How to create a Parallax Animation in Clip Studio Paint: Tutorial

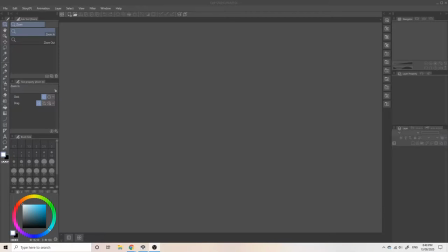[0:00]
In this tutorial, I'm going to show you how to create a simple parallax with brushes and clips to do paint.
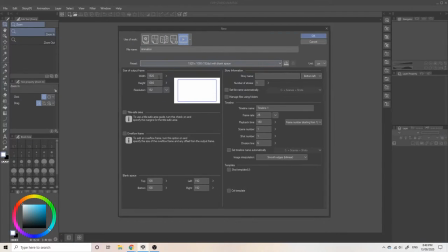[0:05]
Before we start, because this is a parallax, we want a large canvas and use the camera function for the animation. So I'm using the standard 1920 by 1080, multiplying it by 3.
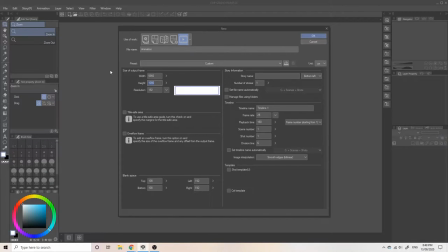[0:18]
So 5860 multiplied by 3240. Don't worry if it's too large because we'll be exporting in 1920 by 1080. We'll also be using the camera function which will also make the canvas smaller.
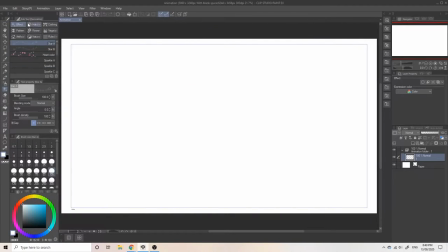[0:31]
So we want to go into effects tool which will have the two stars and then there will be a subtool called vegetation. This will include brushes such as foliage, trees and grasses which we'll all use. If you don't have the animation timeline below then you just need to press the button with the vertical lines and two dots.
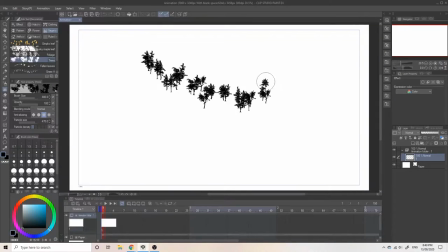[0:49]
We're going to use the tree brush so I'm using the brush to generate trees I like.
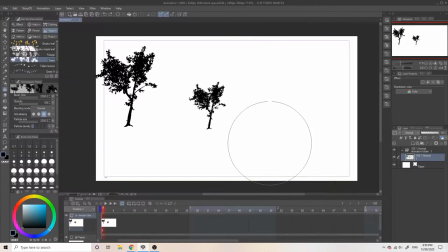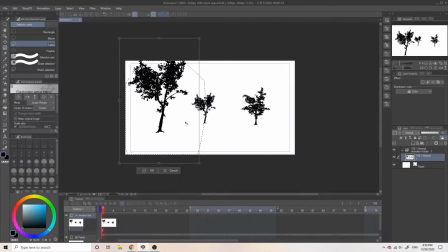[1:00]
So the trees are still too small so I'm selecting each individual trees and using the lasso tool I'm going to make them larger.
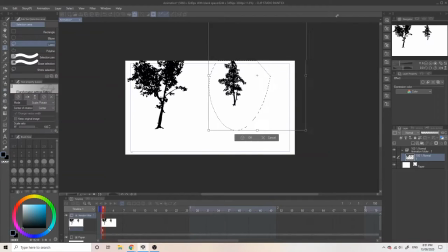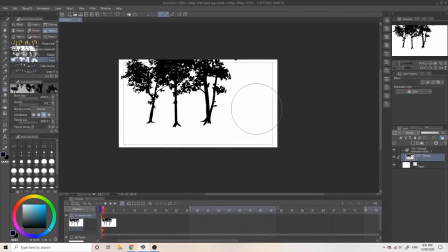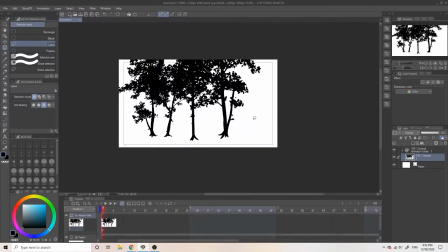[1:23]
So I decided to duplicate this. To do this drag the first layer out of the animation folder, duplicate them, then place where you want them to be, then merge them again.
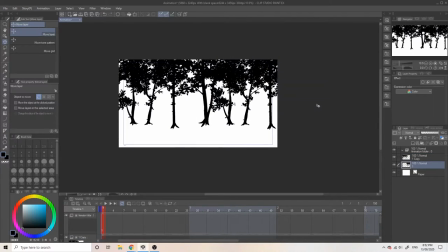[1:32]
You won't need the animation folder as we're not going to need any cells to animate. After I'm happy with the placements of the trees I'm going to change their colour. So pick the colour you like, I'm choosing dark blue and go to edit and click convert drawing to colour.
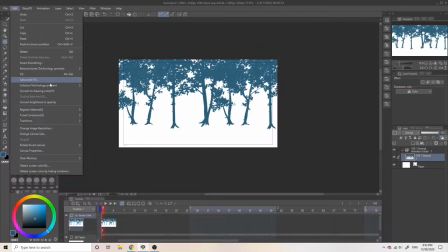[1:49]
This will change the whole drawing colour. I'm going to move on to the next step. So I changed the names to their respective placement. So this is the mid-ground. Let's move on to the foreground.
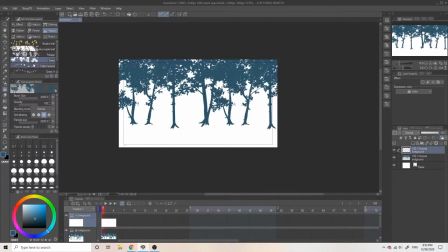[2:08]
Using the mixture of grasses available, I use a darker colour for the foreground to create depth.
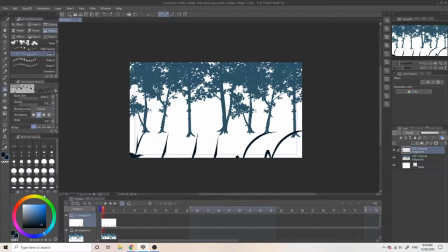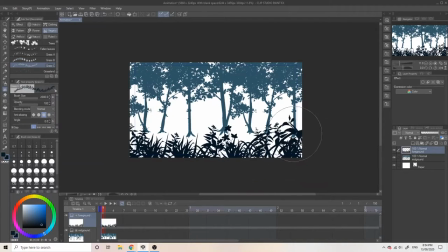I'm going on with the middle part of the foreground and the middle ground which I'm going to call 4 middle ground. This is to fill in the scenery a bit.
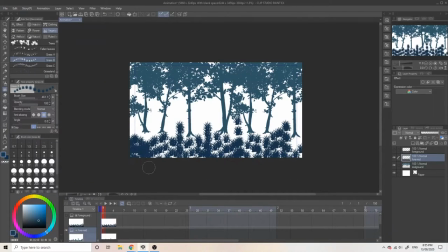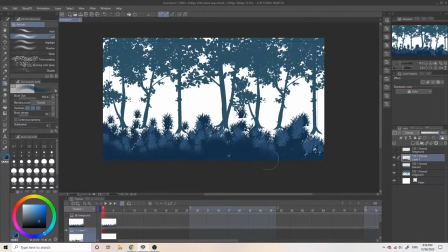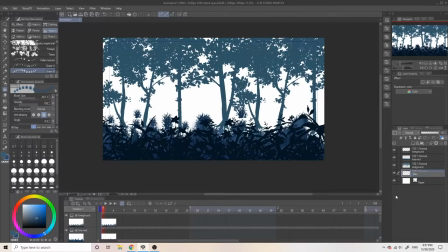[2:50]
So it's still looking empty. Let's go on with the background. Before that I'm going to change the paper colour.
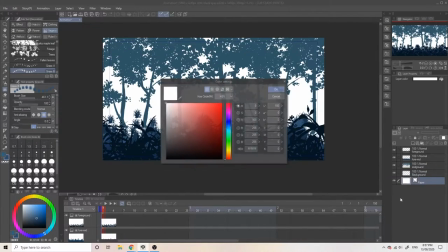[2:57]
You can do this by double clicking on it. Then the colour setting should pop up. Then you can just pick any colour you like.
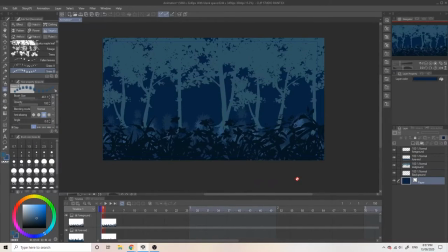[3:04]
I'm going to go with the blue again so it just suits with the colour palette.
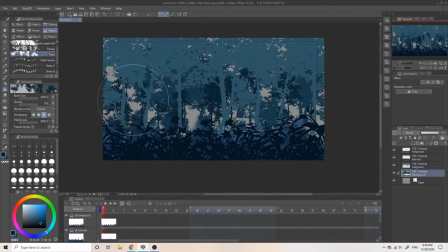[3:11]
I'm going to add more trees in the background and create a new layer in the middle and the background which I'll call the middle background this is where I add more trees and grass for more depth I
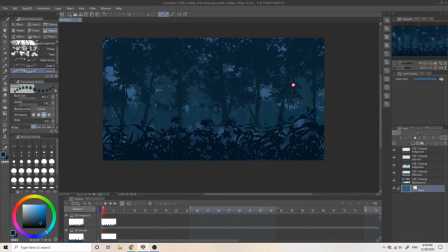[3:27]
also changed the color so it looks better I'm
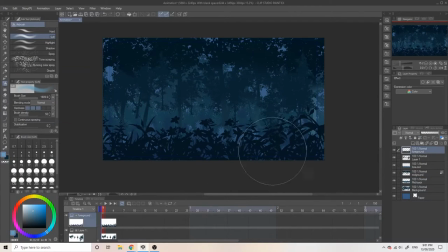[3:41]
locking the middle ground layer and adding a gradient so it looks more interesting once
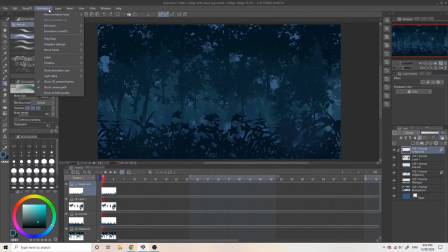[3:51]
everything looks good let's start with the animation. Go to animation new animation layer then 2d camera folder. Select the layers and drag them into the camera file. Press O on the keyboard or just a cube with the arrow on it on the side.